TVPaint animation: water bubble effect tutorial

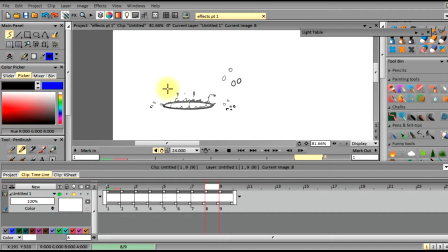(20:23)
But now I got those brushes into my tool history, or my brush history. We can use those a little bit.
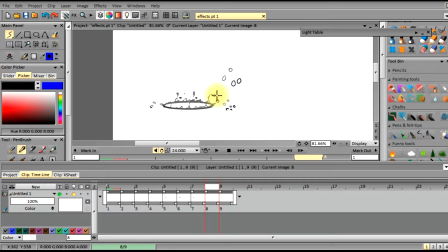So as you can see, some of these water particles are nice and spread out and randomized.
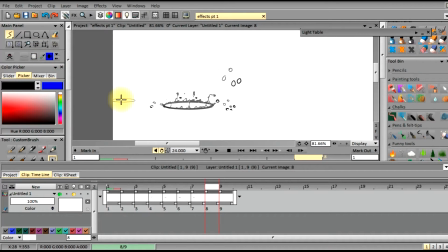(20:50)
And now we're just going to go ahead and add the ripples to those since they have hit the water. As you can see, we've done this in almost like 9 frames. And the reason why is because if you've ever seen reference video of a bubble popping,
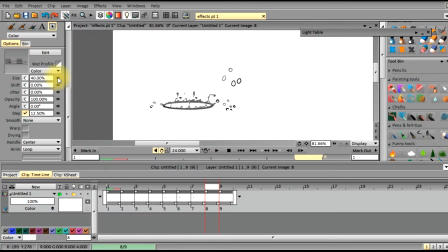(21:09)
you will notice that the bubble pops and the water shoots off and drops into the water, causing ripples very dramatically and fast. So we're just replicating this,
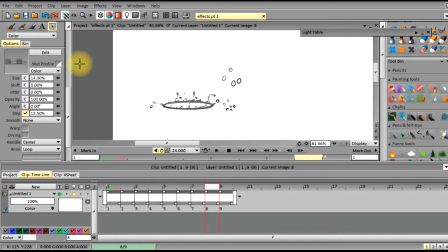(21:23)
and you know, later on, if you feel that the timing is not quite right, you can extend some frames to, you know, be animated on 2s or 3s depending on how fast or slow or dramatic you want the scene to be.
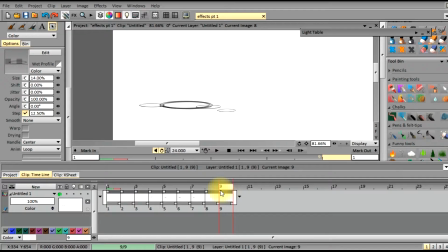(21:42)
So I'm just animating the water droplets that are in the back of the bubble that had been popped. And there they fall and they hit the surface.
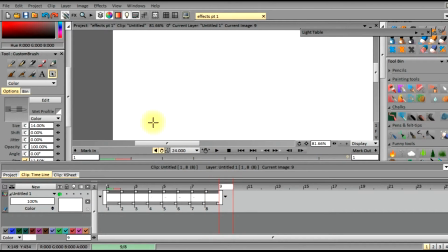(21:57)
So all we have to do now is create where the bubbles land, where the droplets land.
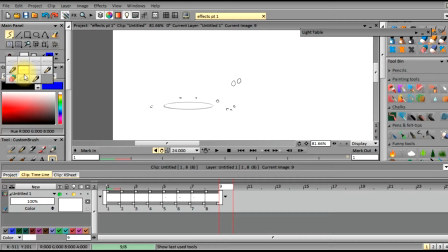So I'll go ahead and add another keyframe using the same brush. Hopefully if I can find the right one. It'll eventually be there.
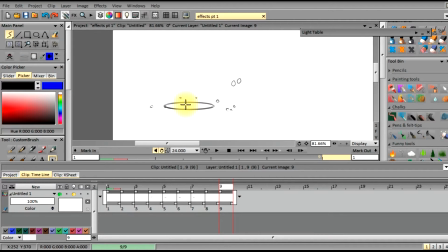Small. Gotta love that undo button. Okay, there we go. So I'm gonna place that down,
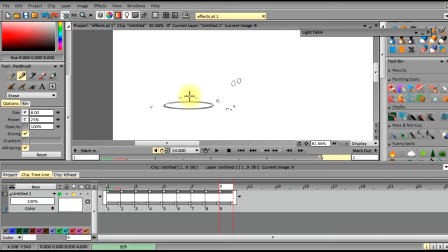(22:39)
and then we're gonna find the smaller ripples, brush, and make them lighter so that way they can be differentiated from the main ripple. And we're just gonna lighten this up, because as the ripple expands or decays, it will get lighter and lighter on the surface of the water.
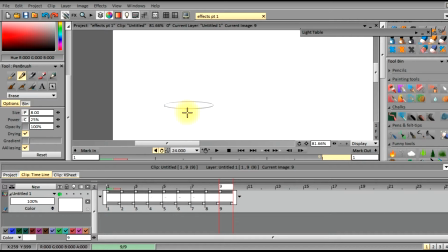Right now I'm just using like a, you know, you can use anywhere between 20 and 30% opacity.
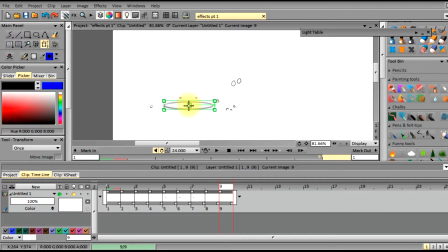(23:10)
The opacity will create like the line to be only erased so that it can only be 30% opaque, which means only 30% of it can be seen, the contrast or the value of the line.
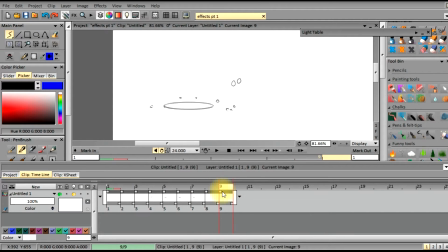(23:31)
And I'm just gonna reposition this ring because it was a little off from the last keyframe, and I'll test it, see if it's not shifting anymore. It's looking good. Now we just got to do splashdown.
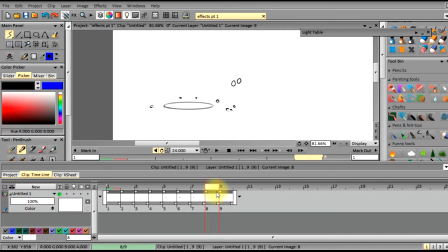I'm just trying to look at the angle of the drops as they are arching
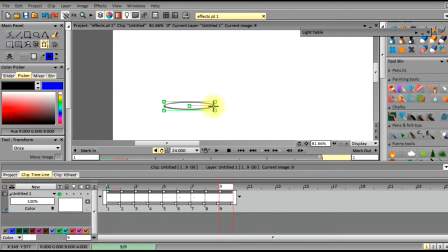(24:08)
and trying to calculate exactly where they're going to hit on the water surface. So just place down my ring again. And I'm going to resize this a little bit because it's starting to spread outwards as it fades.
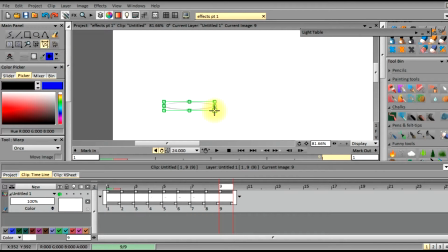(24:27)
As you resize it, then you just go down and you